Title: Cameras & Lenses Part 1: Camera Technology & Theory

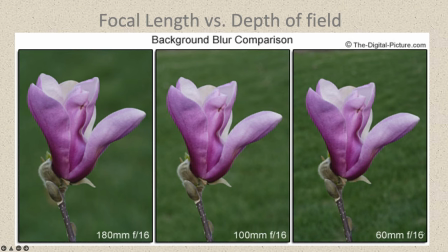(20:16)
So that's not changing the depth of field, because we've got f16, f16, f16. But we've got a 60mm lens, a 100mm lens, and a 180mm lens, and look what's happening to the depth of field. And what they're doing to get the same framing here is basically as they zoom in, they're moving the camera back further and zooming in to get the exact same framing.
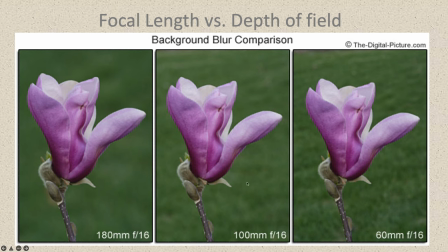(20:35)
So the flower seems to be the same distance away from the camera, but look what happens to your depth of field. It makes your depth of field shallow as you zoom in. As you increase focal length, your depth of field decreases.
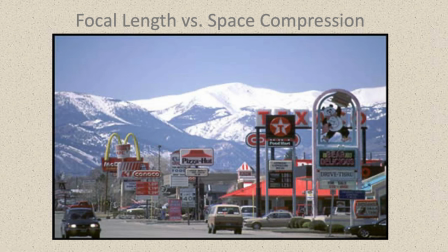(20:46)
One thing that focal length also does is that it causes what's called space compression. It eliminates depth in the shot. It makes it feel like everything is so packed together. The higher focal length you have, the more you zoom into something, the more you are going to have this effect where it looks like everything is just smashed together and you have really no sense of depth.
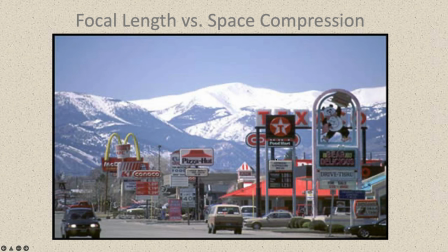(21:05)
And that can be used to a cinematic advantage. It's used in quite a bit of movies to make things seem like they're closer.
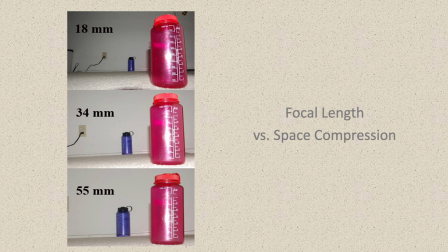(21:10)
In fact, if we just look here at these images here, an 18mm versus the 55mm, the 55mm, you have less sense of depth. As you zoom in, you have less sense of how much space is between objects. When you zoom out, you have a much better perspective as far, a much better perception of distance between objects.
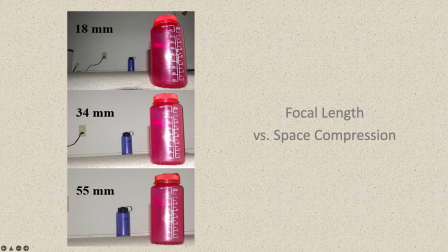(21:29)
And this is a little bit exaggerated here. As we zoom out, we start getting kind of this bulb-y effect here. As you get too wide, you'll start getting kind of this fisheye effect.
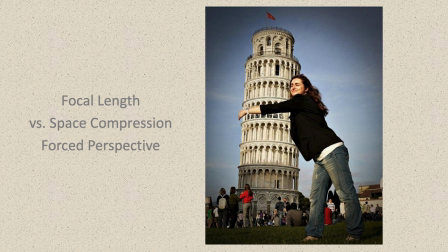(21:36)
Now, this is an instance where focal length and space compression versus space compression causes what we call, you can use it for what's called forced perspective.
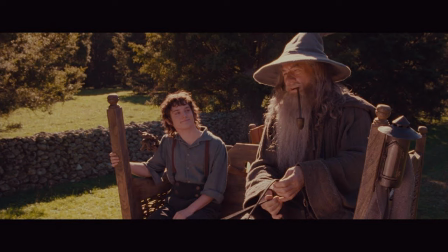(21:43)
This was used in Lord of the Rings quite a bit to make, where they put people that they wanted to look like they were smaller, further away, and people that want to look larger,
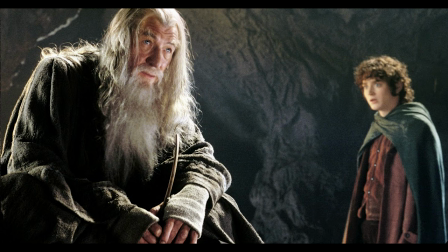(21:50)
they put closer together. Then they'd zoom in and change the focal length to make it look like they were pushed together with a longer focal length lens. It made the hobbits look like they were smaller and then taller people looked like they were taller in the image.
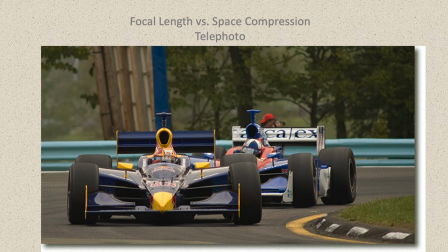(22:03)
So here's an example of a longer lens and a longer lens makes it look like objects are closer together.
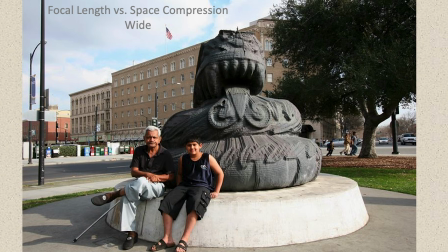(22:09)
And then here this is a wider angle lens and we have more of a realistic perspective of distance between objects and subjects here.
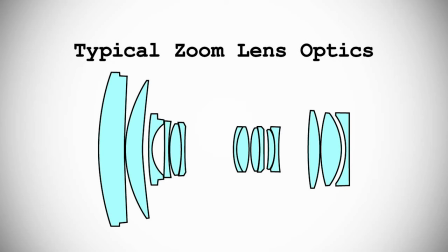(22:16)
Now as we mentioned a prime lens is a lens that has a fixed focal length and I just want to kind of demonstrate the difference between the price of these lenses.
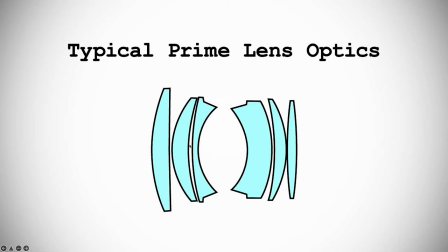(22:24)
You can usually, whether you have equal quality glass in a lens,
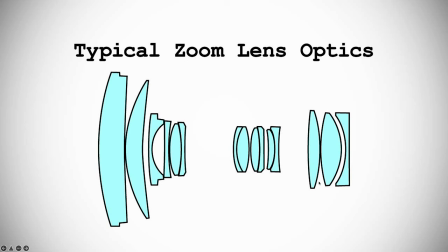(22:28)
there's a lot more components that go into a zoom lens to be able to make these pieces of glass, and even mechanics as well.
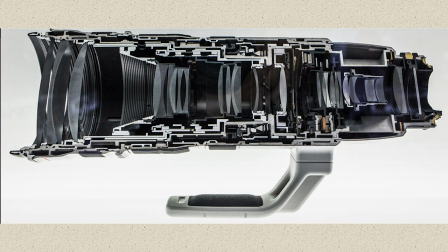(22:34)
There's a lot more mechanics inside of a zoom lens. So advantages between using a prime lens and a zoom lens, one is price and you can get the same clarity and the same good quality image with a prime lens that you can with a zoom lens, but the zoom lens was going to be more expensive for the similar quality of glass that you have in the lens.
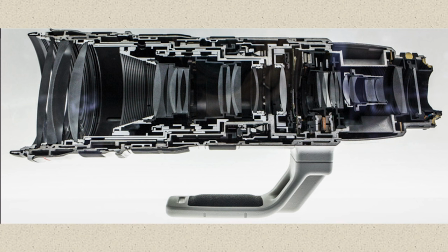(22:53)
And also, prime lenses tend to be, since it has such a lack of mechanics in it, they're able to have a wider aperture which gives you more control over your depth of field with a prime lens than you do often with a zoom lens.
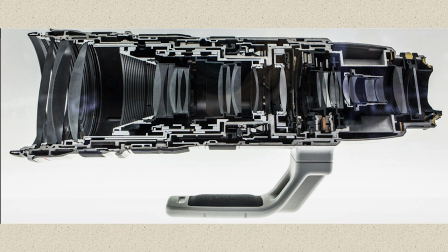(23:06)
Even an expensive zoom lens, oftentimes, zoom lenses will start around like f4 where you can get prime lenses that go down to 1.4, 1.2, 1.0, and some lenses is .8 which is insane. It's an insanely open wide fast fast lens that does really well in low light.
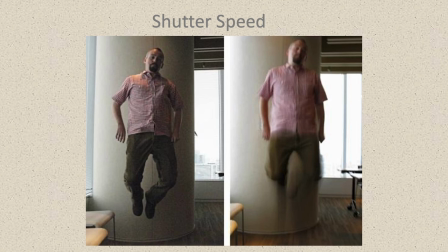(23:22)
All right let's talk about shutter speed. Shutter speed is basically defined as exposure time. How much time it takes to expose a frame. So as we go through the different types of methods to expose your image sensor to light you do have
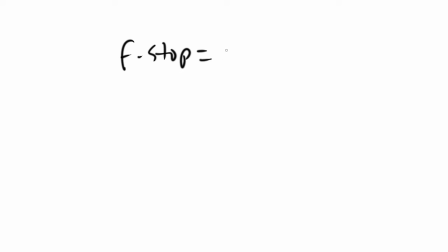(23:35)
your f-stop which is basically amount of light that's coming into your lens. Shutter speed is basically how long it's exposed for. We can just call this exposure time, how long each frame is exposed to light. And then we will talk about ISO here in a little bit. That's sensor sensitivity, essentially. If we're talking in terms of motion picture film, we're shooting, often times, 24 pictures per second.
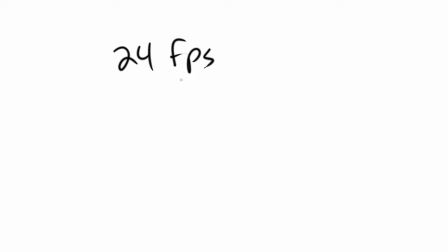(24:00)
They're called frames per second. Now, if you're doing that and you divide each one of these into 1 24th of a second, that's basically how long you can expose each frame for is 1 24th of a second, because you're shooting 24 pictures per second.
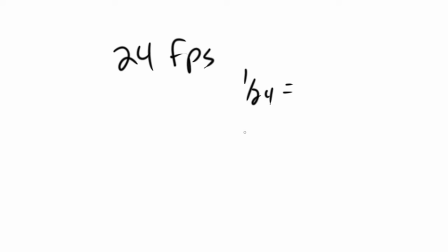(24:12)
That means each one could be potentially exposed for a maximum of 1 24th. Happens to be that film standard is 1 48th, which is divided in half. That's basically half exposure time per frame.